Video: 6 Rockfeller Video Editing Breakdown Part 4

So I'm going to have that kind of disappear, and I'm going to replace the floor with more of a kind of wastelandy vibes.
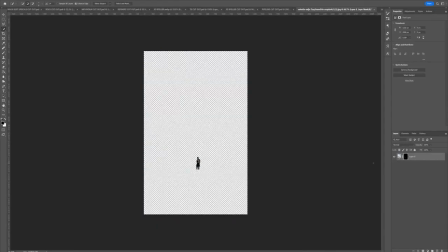16:42 Wasteland. So I'm going to unsplash. I'm kind of finding a wasteland. I think I found a good one here.
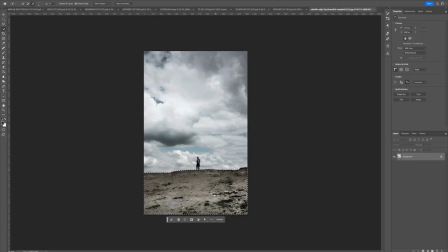16:48 A little bit of foreground information. Let's cut that out in Photoshop. Move that in position, make it a 3D layer, and just kind of push it around as to where it needs to be in space.
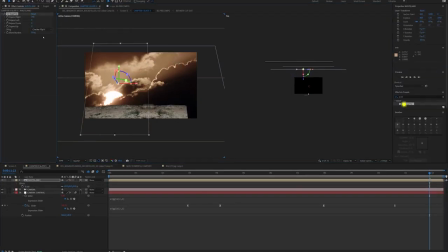16:59 I know I'm going to have to use a CC reptile on the wasteland, just because if I crop in too much, it's going to look like a close-up, and this needs to look like a wide shot.
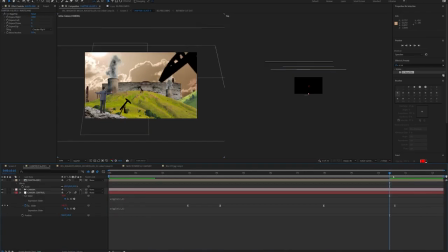17:08 As you can see, it's kind of already in our composition way too soon, so I'm going to have it kind of pop up, finding a place where I can fade the image in, probably while Thomas and John are button heads, and then as the camera comes down, the wasteland will have faded in,
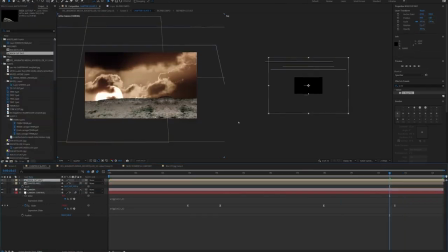17:22 and we can use that now for our next part of our composition. I'm going to also start to lay some extra information in the scene,
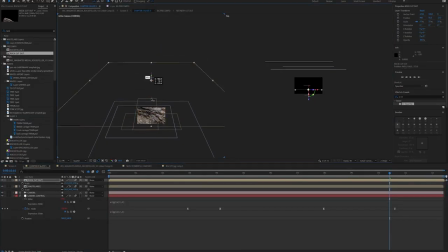17:30 maybe a rock or two here and there. We've already cut one out from earlier in our composition, which is great. Makes our job that bit simpler. Let's drag that into our top comp.
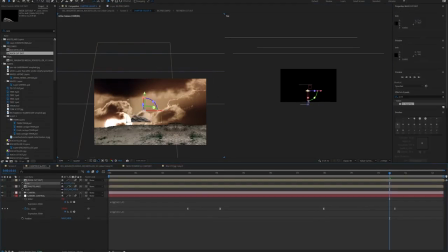17:38 Let's make a 3D layer, and let's just push it around where we think we want it to go.
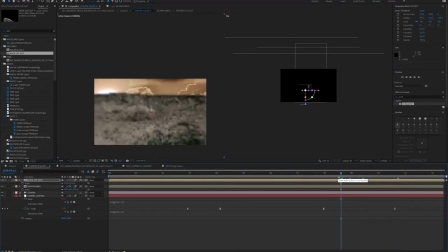17:44 So there we go. So what have we got? So we got wasteland. That's kind of pulling out. Great. It's looking all right so far. It's not looking amazing, but it's looking pretty good.
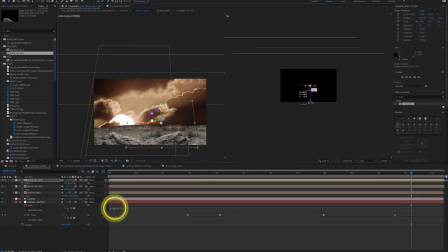17:53 We've also added a little wiggle to the camera as well, just to kind of make it feel a little bit more rustic. Cool. What I'm going to do is I'm going to find like a desert. I'm going to find like a desert on Unsplash, like a top-down shot of a desert, and I'm going to have, in the same way that we did with the train track, I'm going to take the desert and I'm going to kind of like put it on its side, so it's literally like we're using a 3D layer to kind of pull through the scene.
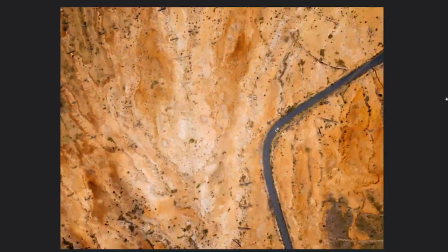18:14 So I found one here that I like, and I'm going to drag it into my top comp, chapter 5, slate 5. I'm going to make it a 3D layer. I'm going to rotate it on its x-axis, make it flat. Going to mess around with the rotation of it.
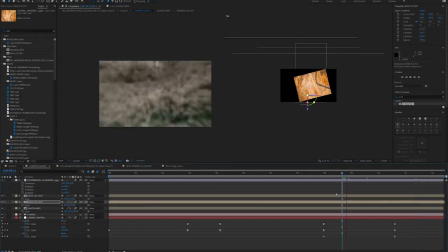18:34 Cool, and just mess around with the position as well. It'll take a bit of nudging into position just to get this right, but I think that looks pretty good.
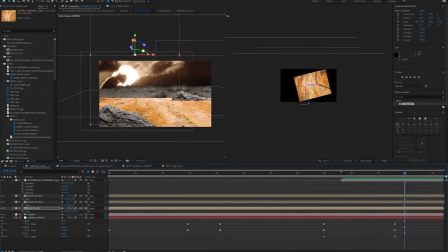18:41 That's looking all right now. It looks, we're going to see edges of the composition. That's fine. We'll clean that up with a mask.
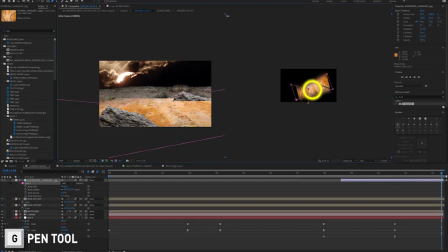18:49 If we use the top-down view to mask around our wasteland layer and add a bit of feathering, as you can see now, we're starting to kind of blend this wasteland with our original kind of wasteland image.
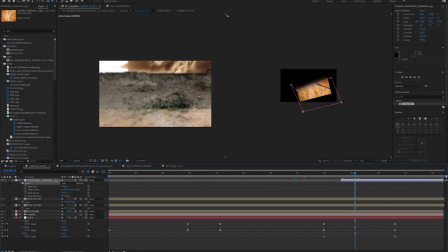19:02 So it's really going to add a lot of depth to our shot. I think now what we need to do is we just need to go to our hue and saturation, take out the color from the desert wasteland.
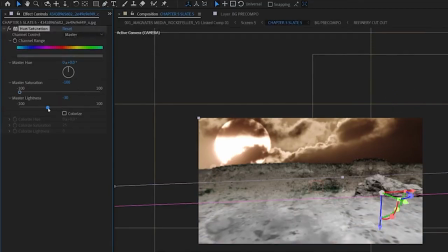19:11 It needs to be kind of just dark and, desolate, rather than, a bit more saturated, kind of sandy color.
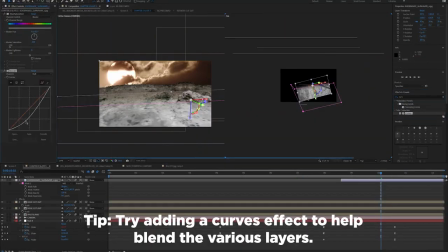19:18 So let's have a look what we're dealing with. Nice. That's looking really good. That's looking very, very good.
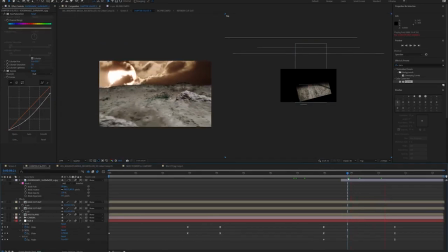19:23 It feels like a real scene now that we've spread those rocks and we've got a flat wasteland image. So we have our final set piece put together. We need to now have a building, which is going to have the Pennsylvania Railroad logo on it, and we're going to have that building on fire. So what I'm going to do is I'm going to make a 3D building. After Effects isn't traditionally used for 3D, but you can do 3D things in it.
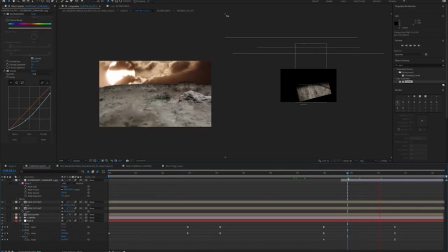19:46 You just have to be a little bit thrifty, I suppose.
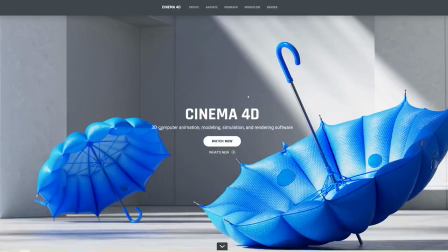19:49 You have to kind of the preference would be to use Cinema 4D, which is outside the scope of these tutorials.
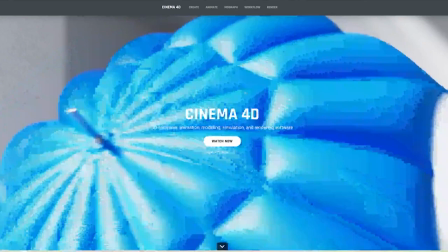19:56 But After Effects still can do some really good work. So what I'm going to do is I'm going to find a flat image of the front of a building, very like straight on to the building.
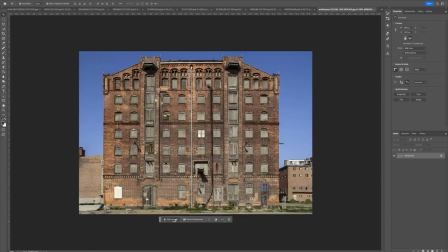20:06 That's the key thing that we need. We need the image to be straight on.
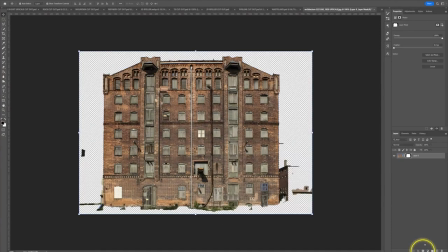20:09 I'll take that into Photoshop and I'm going to cut that out from the background, bring it into After Effects,
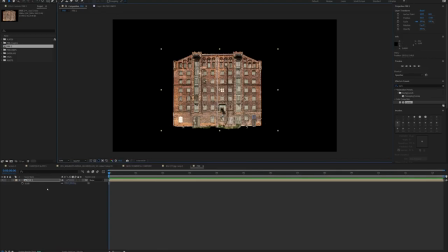20:16 and I'm going to make a composition called PRR, Pennsylvania Railroad.
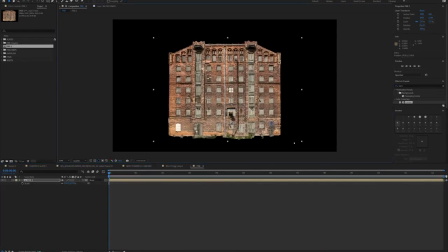20:22 I'm going to drag the face of that building into that composition. Perfect.
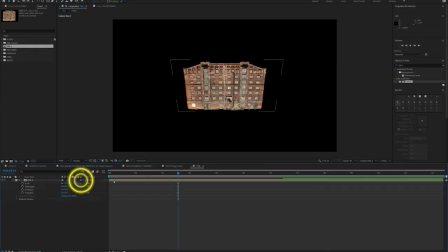20:27 Now I'm going to make it a 3D layer, and I'm going to duplicate it, and I'm going to rotate the second 3D layer by 90 degrees.
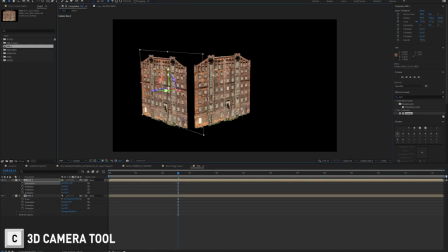20:35 And if we use our camera tool, if we press C on our keyboards and just move the camera around, we can see what we're sort of doing here.
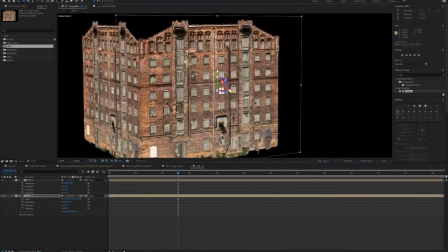20:44 We're basically going to simulate a 3D building just by nudging these two flat objects just in line with each other. So as you can see, we bring our camera around, we're already starting to kind of have a 3D effect just with two faces.
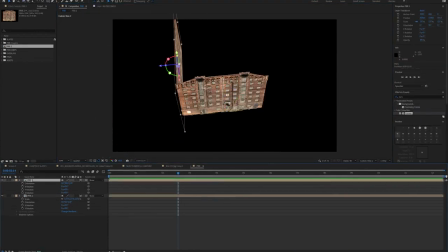20:59 We'll take some nudging into position. I'm going to do this with all four sides until you have a perfect cube without a roof, obviously, or a bottom.
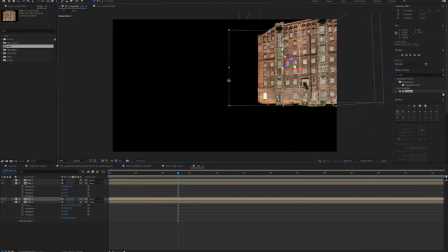21:06 So there we go. We got our 3D Pennsylvania Railroad. I'm going to add the Pennsylvania Railroad logo onto the front of the building.
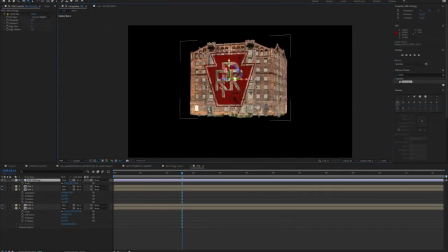21:14 Drag that in, and then just let's do a Luma key on it so we can only see the logo.
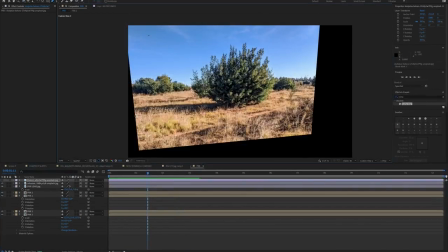21:19 Put it on the front of the building, right on the face. Maybe add some bushes to the front of the building just to add a bit of extra depth.
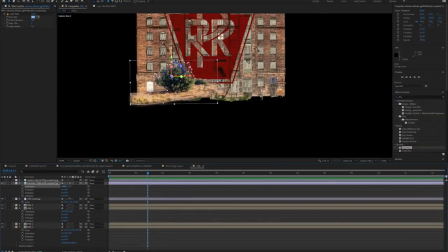21:24 Cut those out. Bit of grass as well. Feather, and just kind of add them again in 3D space using our camera tool, just to kind of have a look at what we're doing.
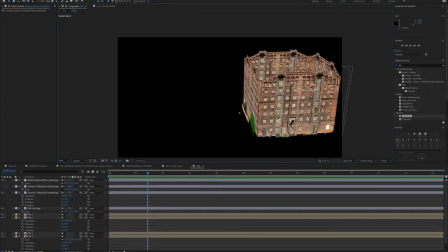21:32 Add a couple of these here and there. Put them on several sides of the building.
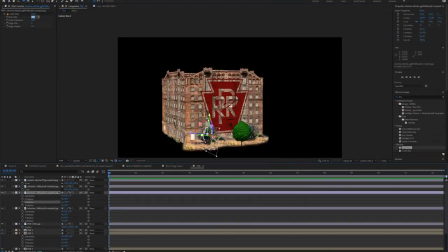21:36 I'm only planning on using the front face and the left face, so you only really need to kind of make these sides look good, really.
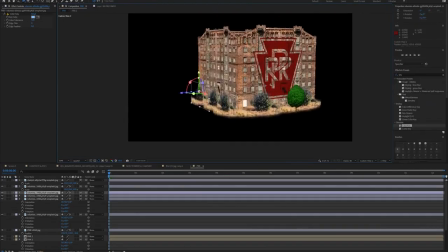21:43 So just messing around with putting some bushes in position. Cool, so now I'm going to add a
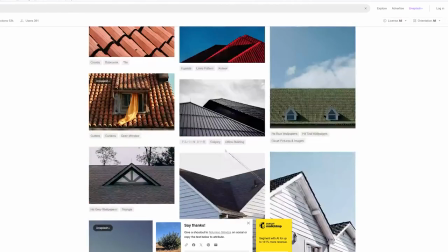21:48 little roof. I found a flat image of some tiles. Going to make a new composition with these tiles.
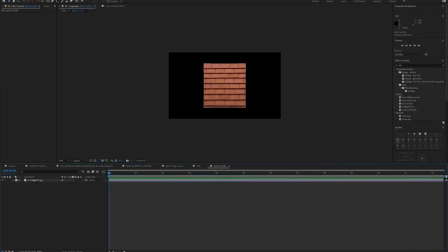21:53 I'm going to use the CC Reptile tool. Just kind of expand this texture. I'll do it with 2 reptile effects just so we've got it taking up the whole composition. Lovely.
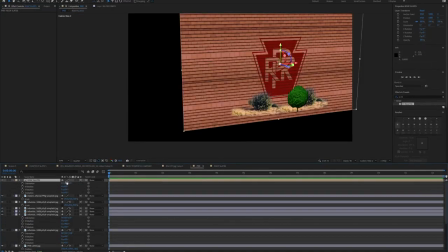22:05 And now I can take this into my Pennsylvania Railroad composition,
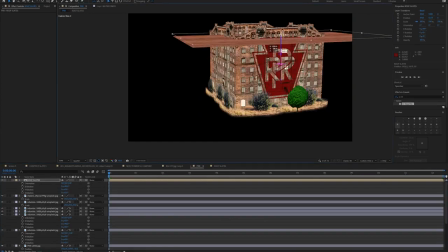22:09 rotate it by 90 degrees on the x-axis, and I'll just kind of place it as a roof in a similar way to how I have with the
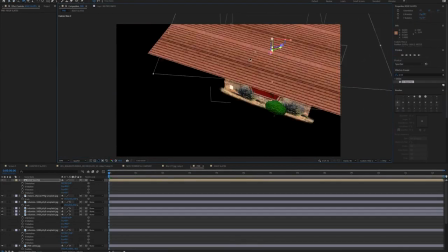22:17 faces. It's a little bit of a difficult one, this one, because the roof of this building is a little bit, it's not traditional.
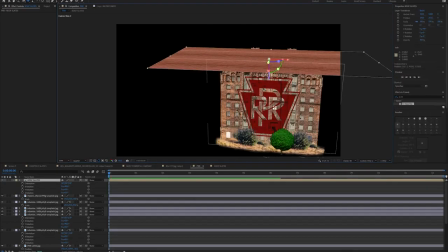22:23 I can't just place this on top because it's got these angles. So I'm gonna make a 3D roof just to kind of hide these angles.
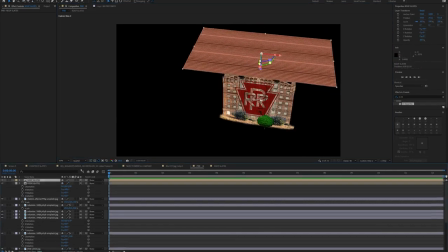22:31 So in exactly the same way as I did with the building, I'm just gonna add in faces on, and I'll use masks just to kind of cut these to length.
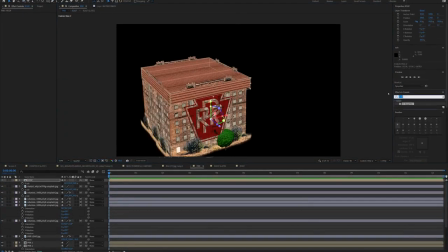22:39 I'll pre-compose this roof,
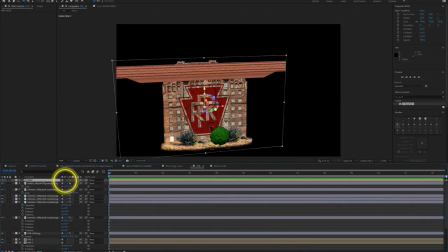22:41 and I'll press this little cog next to the Shy Guy layer just to collapse all our 3D properties into this layer.
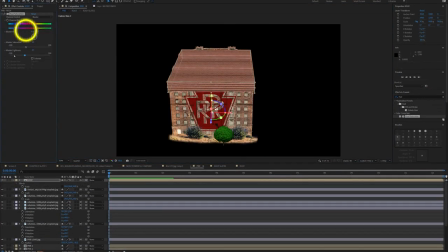22:49 I'll mess around with the coloring just to make it match the building.
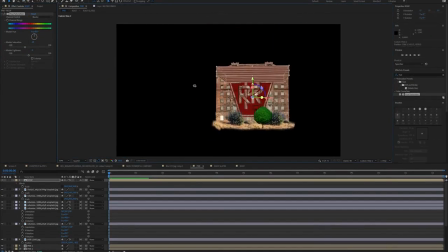22:54 And then we have ourselves a 3D house. Beautiful.
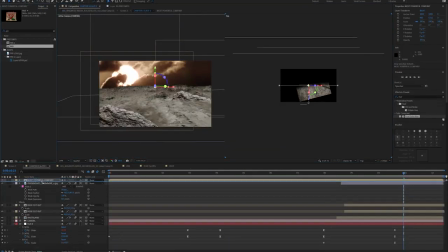22:57 So we are going to pop this in our top comp, chapter 5, slate 5. Make the 3D layer and collapse those 3D properties into the top comp again.
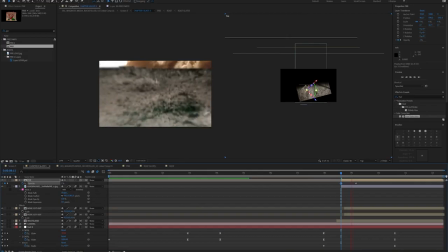23:08 We'll kind of nudge it into position. And there we go. As we can see, it sticks to the wasteland, which is exactly what we wanted. As you can see, we've got some issues with the roof layer, which is because we have perspective is different between the two compositions.
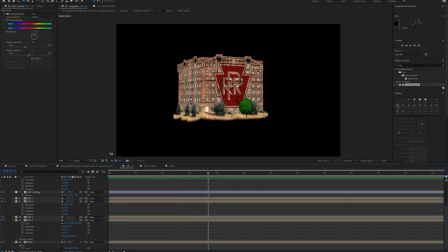23:24 So I'm just gonna make the roof layer a little bit smaller and go behind the front face of the building. There we go. Okay, so I've also noticed that I kind of want the camera to do like a little rotation, a little roll. That would be quite nice to include. So I'm going to go to my rotation value on my camera control.
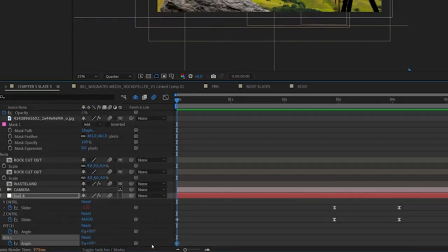23:41 I'm just going to add a little rotation to give kind of like it gives kind of a more of an uneasy feel to the composition. So I'm going to add some fire to the Pennsylvania Railroad as well, and then we're just going to put them around the base of the building.
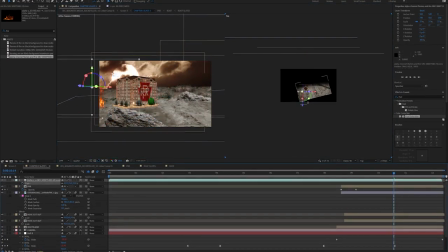23:58 Make sure they're 3D layers and that you're pushing them into space, and just put them at the foot of the building.
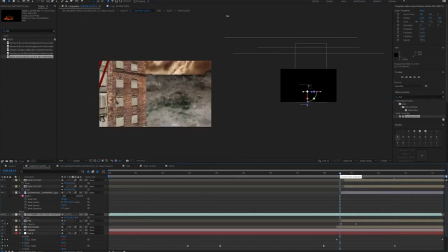24:03 Maybe add some sparks as well. Just add some sparks, and now I'm going to add,
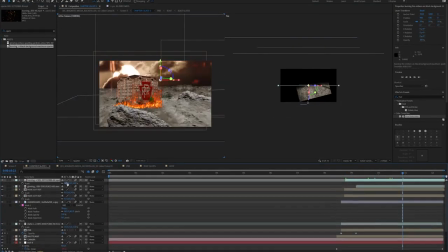24:08 I want the final image to be John D. Rockefeller right at the front of the composition, because the final line, he declared war on the Pennsylvania Railroad, so we really want Rockefeller to be at the very front of this composition.
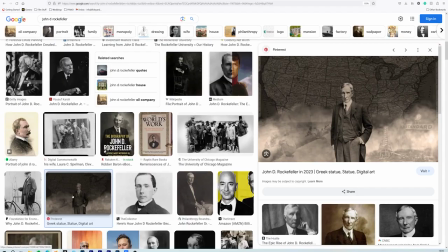24:21 So let's get an image of Rockefeller. Let's upscale him with AI, and let's take him into Photoshop and let's cut him out as per usual.
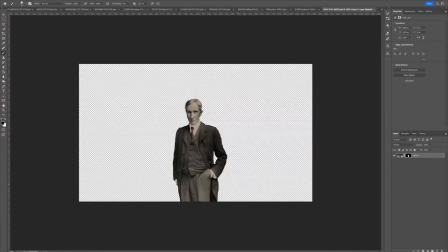24:27 Let's make a new composition for him. Rock full body.
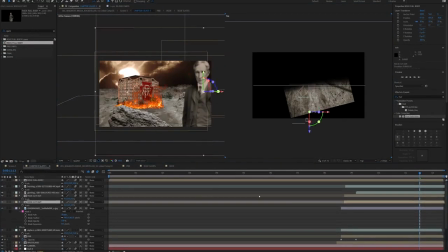24:30 We're going to drag that composition into our top comp and drag him right at the front of the composition so the camera pans out and we see and reveals Rockefeller.
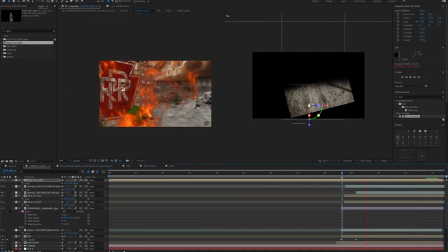24:38 Smash in.